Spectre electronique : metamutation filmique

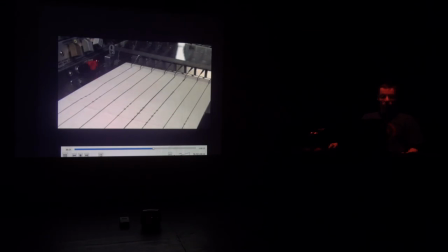Et donc, un autre film évoque ceci, c'est Robocop.
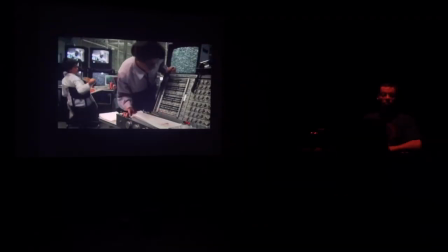Comment l'appareillage branché directement sur le cerveau peut retranscrire l'activité du cerveau.
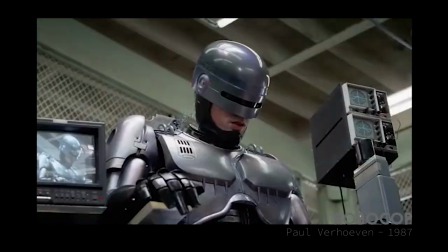Et ici, non seulement l'activité retranscrite, mais vous allez voir également ses pensées.
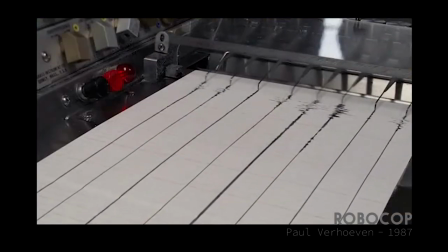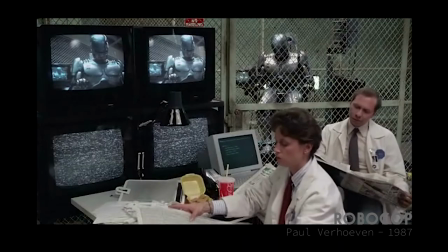Alors, le Robocop est en train de rêver et nous avons ici des images flashback,
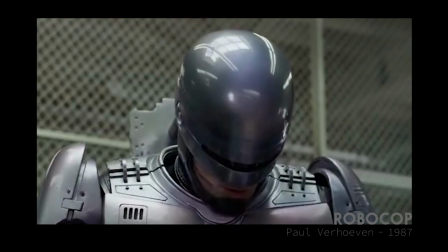donc qui correspondent aux images de son rêve. qui sont en réalité des images que le spectateur a déjà vues,
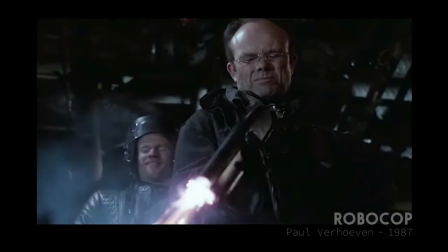puisque ce sont les images du meurtre du flic Robocop avant qu'on le transforme en robot.
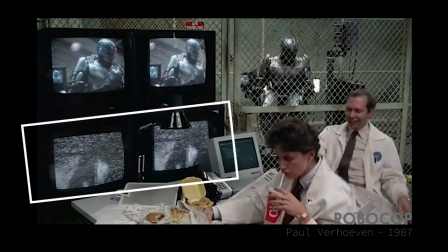Et donc on revoit ces images, lui revoit en rêve ces images, mais ce sont doublement des images réminiscences, puisque ce sont aussi des réminiscences pour le spectateur lui-même.
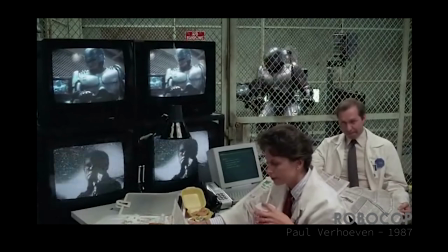Et donc ces images flashback sont transmises par, comme par magie, sur les moniteurs,
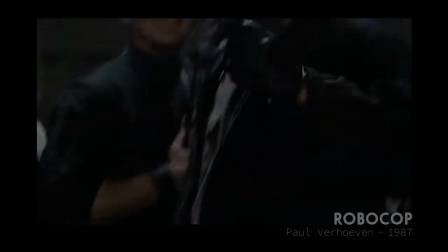un peu comme à la façon dont le fantôme de Ring pouvait interférer sur une cassette vidéo. Là, ce sont les ondes du cerveau du cyborg en train de rêver qui se transmettent au moniteur vidéo.
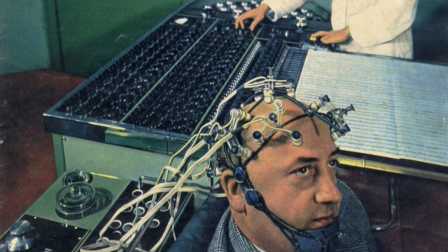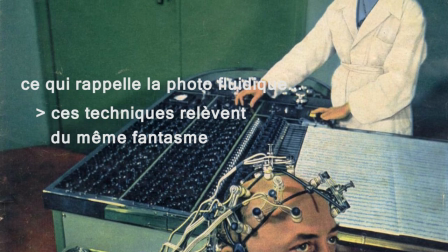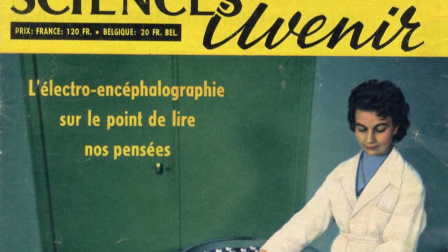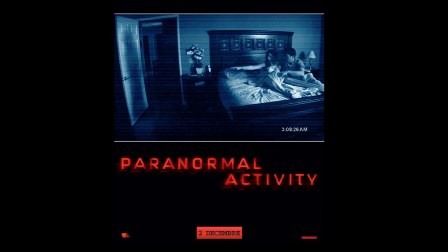Autre film qui évoque ce parallèle entre vidéo et état d'hypnose, c'est via la figure du somnambulisme.
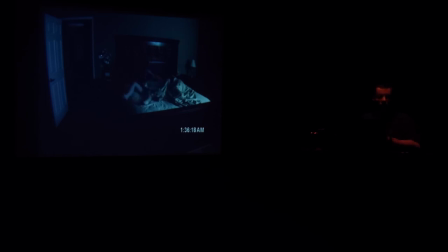Nous avons donc Paranormal Activity est un film de found footage, comme on les appelle maintenant,
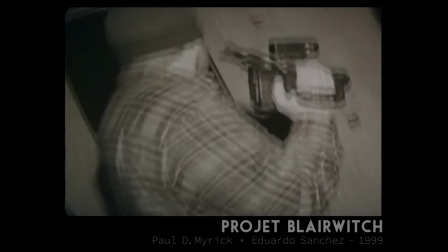c'est-à-dire on fait croire dans l'histoire, dans la fiction, qu'on a retrouvé des cassettes vidéo,
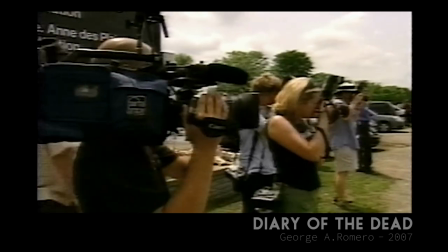des rushs de façon numérique ou autre, sur des pellicules ou autre,
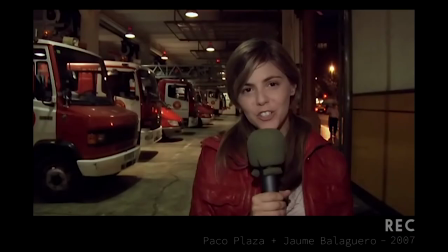qu'on a retrouvé des images qui ont été prises par accident et qu'on les a remontées pour en faire un film, mais que c'est une histoire vraie.
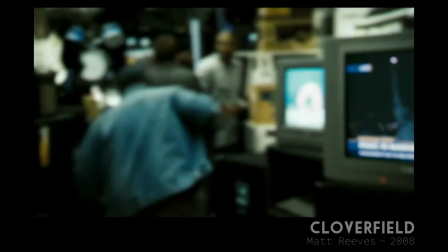Donc évidemment tout ça est fictionnel, mais ce sont des films qui, donc c'est un genre à part maintenant, qui est né depuis le cinéma numérique et qui,
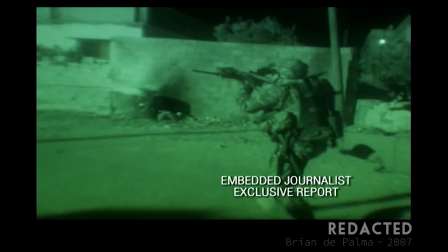sous divers aspects, donc ici avec une caméra de surveillance et une caméra vidéo,
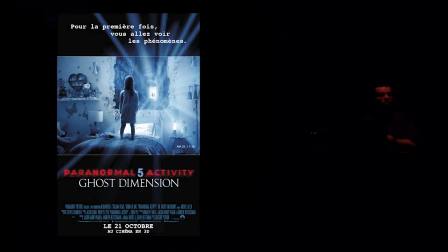mais la série des Paranormal Activity, puisqu'il y en a 5, étudie toutes les possibilités d'images électroniques et numériques pour capter des phénomènes paranormaux,
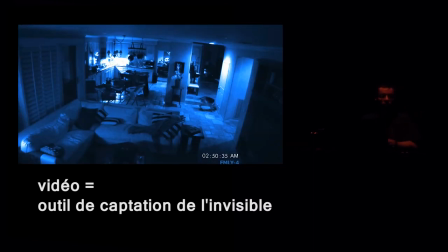de la webcam à la GoPro à la Kinect, voilà. Tout un tas de technologies d'images sont utilisées.
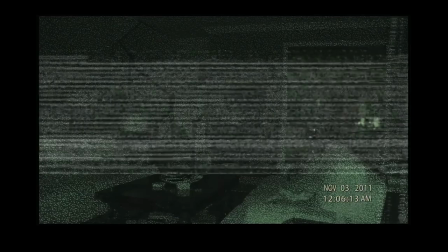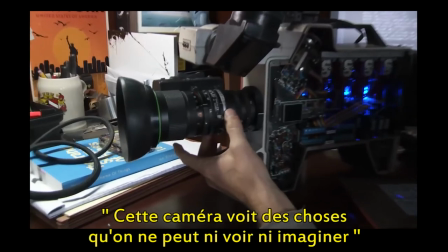Knobs you can adjust. Oh my god. I think this camera can see things you cannot see with the naked eye.
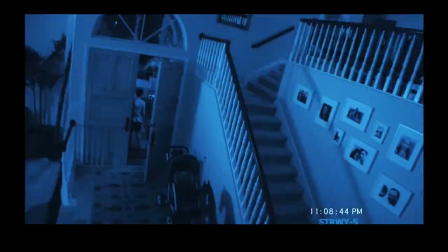It happened to me last night. This is the door closing by itself.
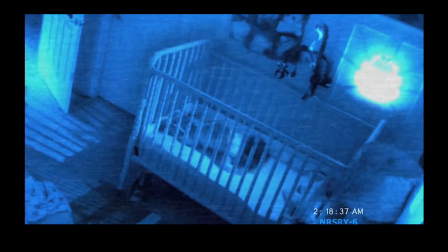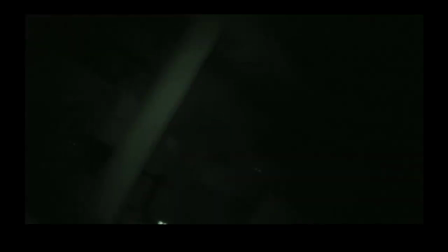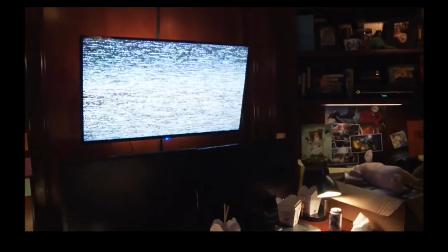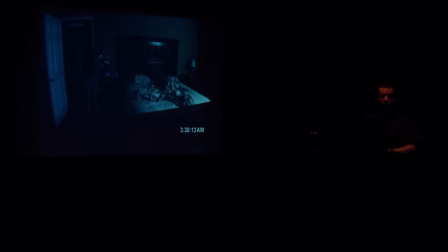Alors ici, c'est le premier épisode, c'est l'histoire d'un couple qui se filme.
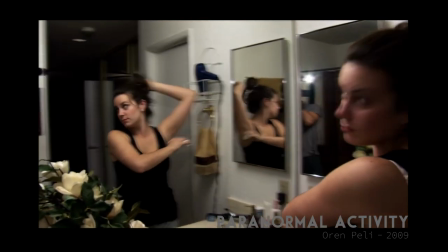Lui est vidéaste et donc a une caméra, et il pose aussi une caméra qui tourne constamment la nuit pour enregistrer des images,
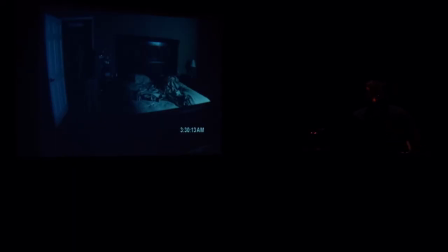parce qu'il y a des phénomènes inexpliqués dans la maison, et ils veulent en avoir le cœur net. Et donc sur ces images, on se rend compte que la protagoniste est somnambule et
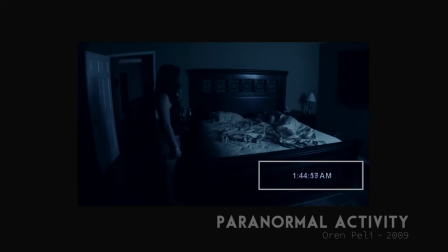reste pendant des heures à fixer son époux. Vous voyez le timecode qui nous indique que les heures passent. Donc en accéléré.
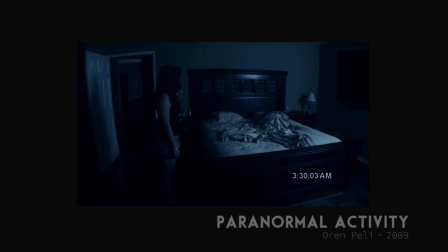Alors elle produit une petite ombre à sa gauche qui évidemment crée un suspense et rappelle cette figure du fantôme. Mais ici c'est plus donc cette torpeur du somnambulisme et à rapprocher de ce que les médias technologiques provoquent comme état hypnoïde qu'on vient de voir.
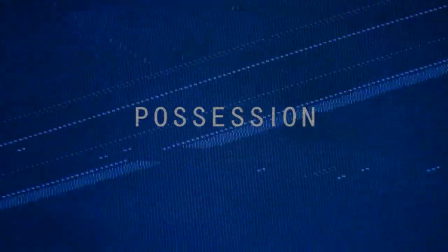Le mari se lève et va la chercher.